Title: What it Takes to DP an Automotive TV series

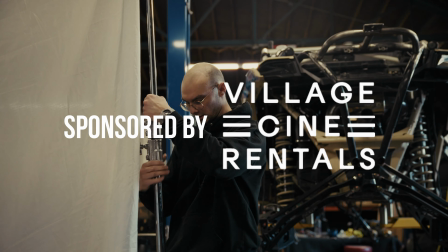0:00 This is what it takes to DP an automotive YouTube TV series. So this job came about from my good friend Alex, a Colorado-based director.
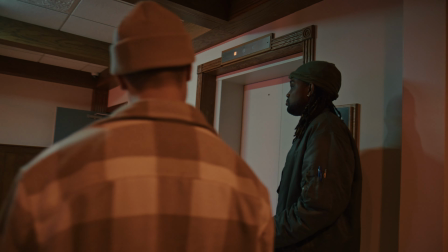0:08 We had met a few years ago on a music video, starting our working relationship that has blossomed into a great friendship. Last year, he brought me this idea to do a YouTube TV series called Driver's ID.
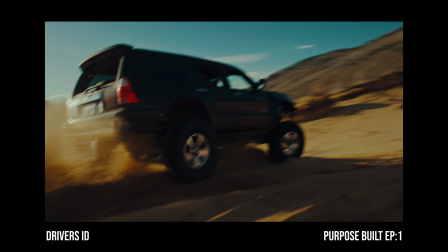0:18 Essentially, it's documentary meets commercial, and it's about people and their car builds.
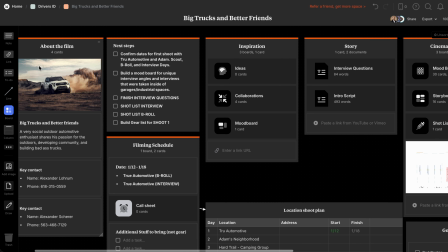0:23 I'm a huge car guy myself, so I instantly hopped on board. This shoot involved little pre-production, as we had very limited time to work beforehand.
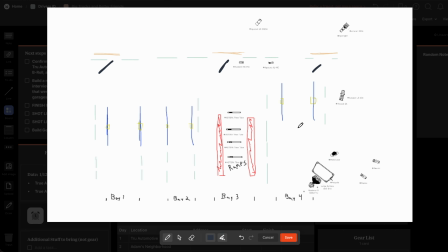0:31 I came up with a lighting plan based off of some internet photos of the location, and worked with Village City Rentals to provide all the gear we needed. After location scouting on the internet, I realized that this is a pretty large shop we're shooting in, and so there's going to be a variety of lights I need. The lighting kit included a 1200D, 600C, Amarin 200C,
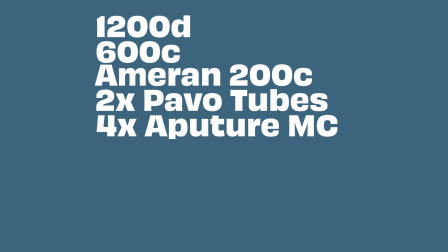0:49 2 Pavo tubes, 4 Aperture MCs, a 150W, and a 60W. We used a variety of modifiers and diffusions. That includes a 8x8 silk, 8x8 neg, spotlight, a 150 light dome 2, and a Fresnel.
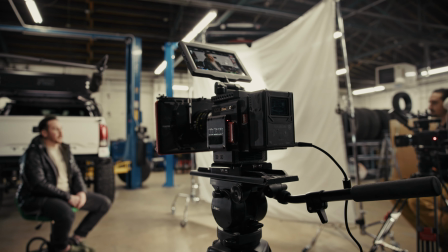1:03 For the camera and lenses, we used the Red V Raptor, a Red Gemini, DZO Vespid primes, and the Laowa 24mm probe lens. Day one was a general B-roll day. In pre-production, I had set up a whole shot list and had a general idea of what I wanted.
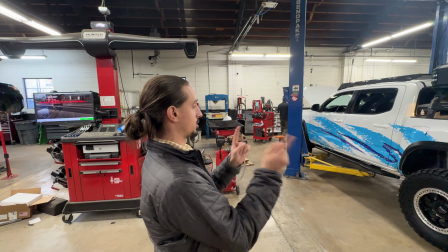1:17 But on set that day, I arrived and they wanted me to be more of a fly on the wall, shoot what you need, but don't get in our way.
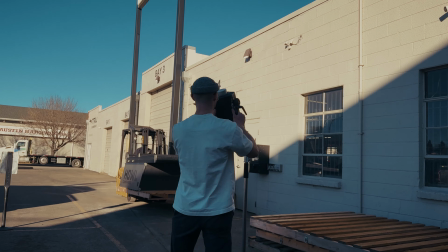1:25 And that was completely fine. I realized that I'm working in a working shop. They're not going to shut the entire shop down so that I can get the shot I want.
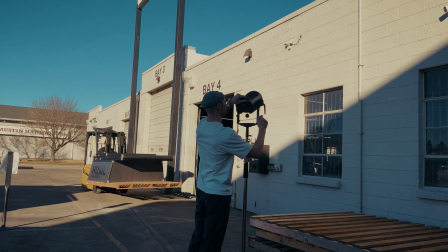1:31 And that kind of just changed my plan day of. So the main focus of the shoot was actually on the front suspension of the Tacoma.
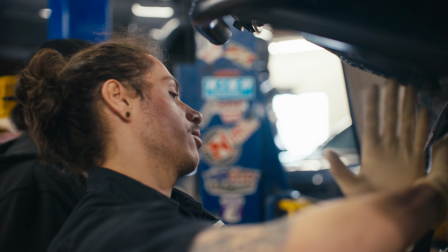1:38 It was getting long travel installed, and so this truck isn't moving. There's a few parts being taken on and off, but there's not a lot of action. So the first struggle was, how do I make this, work being done on the truck look interesting with lighting and composition? So this is when I went back to my pre-production shot list and still pulled a few shots that I could still do.
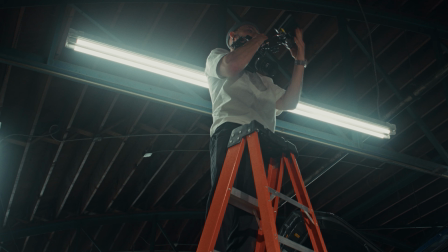1:56 So one of those being, I took a ladder and I just jumped up on the ladder. It's a super high angle looking down on the entire shop.
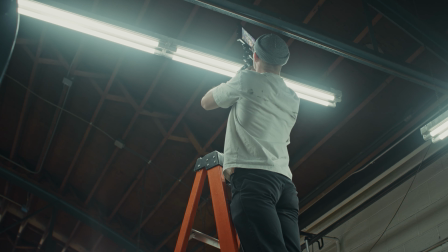2:03 I think I was shooting on either the 16 or the 25mm on the Raptor, and it just shows the whole depth of the shop,
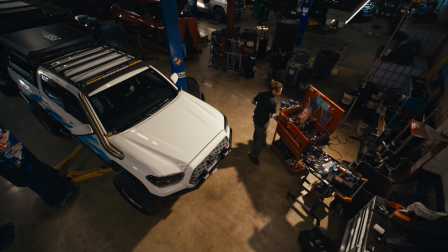2:10 still sees the truck, and it's just a unique angle that you really don't see very often. To spice up these shots a lot, I used more of these wider angle lenses rather than your traditional lenses.
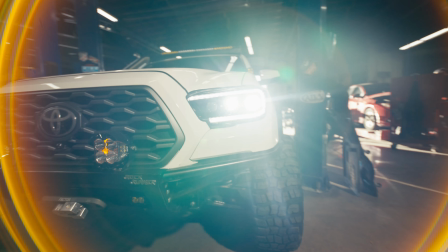2:20 So I was using the 16mm and the probe quite a bit for this shoot. One of my favorite shots actually was on the 16mm. I was just, painting the camera back and forth with the headlights on the truck, just trying to get these fast transitional pieces for the edit in the future.
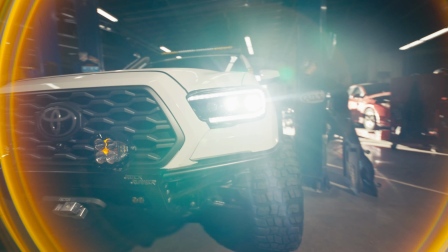2:35 And I had the headlights on and the light just hit the lens just right to where I have this very unique flare that I've actually never seen before.
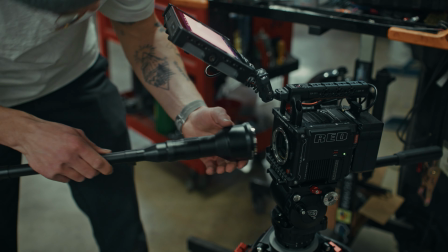2:42 And it ended up being one of my favorite shots of the entire shoot. Another lens we brought on this shoot was actually the Laowa 24mm probe.
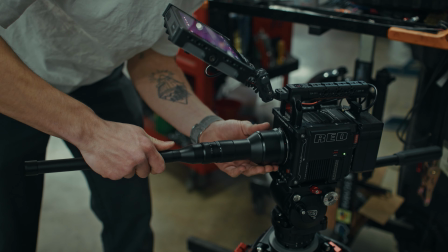2:49 This was an RF mount, so it just directly to the Raptor, which is super cool.
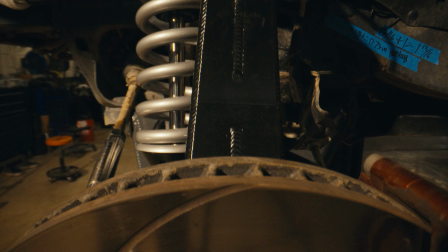2:52 With suspension components, there's a lot of things going on, and you kind of have to shoot through, a control arm to get to another component.
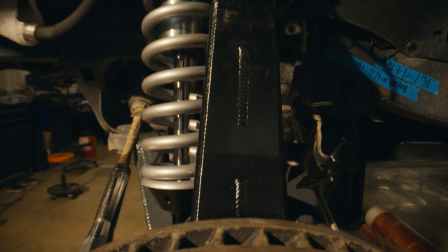3:00 So it actually allowed me to push through a lot of the control arms and to show the strut,
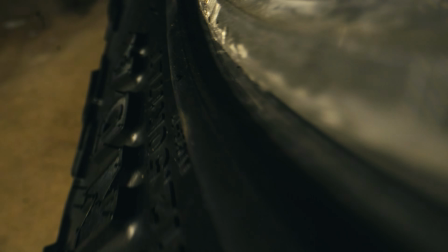3:05 or I was able to get super close to the wheel and just show a lot of the textures. So that was a very unique lens to be able to use to get really close in this really tight space.
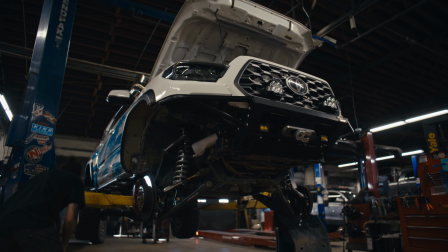3:15 We're shooting in a wheel well, and there's really not much room in the wheel well. So being able to use this probe lens allowed us to get to a lot of places you normally can't.
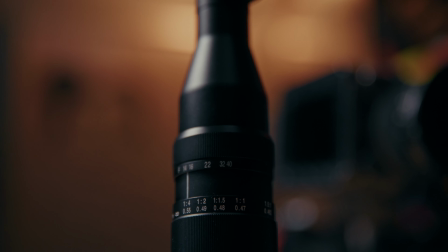3:24 One thing about the probe lens is the widest aperture is a T14, so the image is just extremely dark.
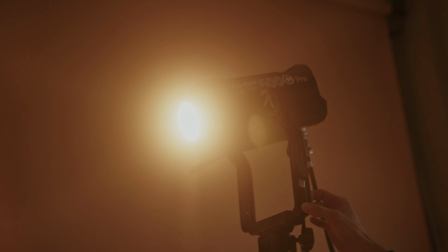3:29 So I ended up having the 600C raking across the suspension components, and then the Raptor was set to 3200 ISO.
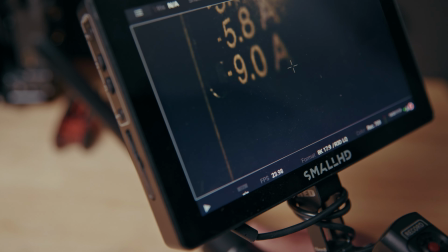3:37 This gave us just enough light to shoot this lens, so I recommend if you do rent this lens, just have enough output to actually be able to use it.
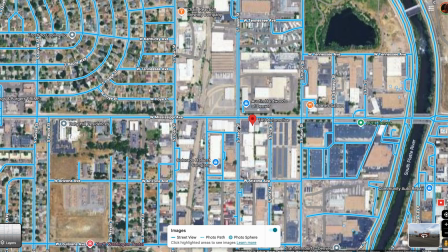3:44 I want to point out how important it is to do a location scout on any shoot. Like I said, I had done an internet location scout before, which gave me a rough idea of what I need.
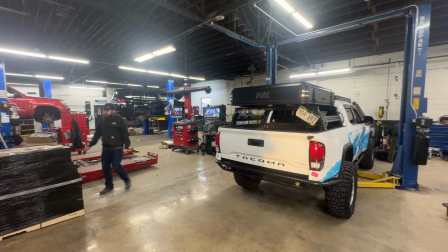3:52 But when it comes to the actual shoot, a day before the shoot, we went out to the location, talking with the owners, and also just figuring out what does the space genuinely look like? Where is the light coming from naturally?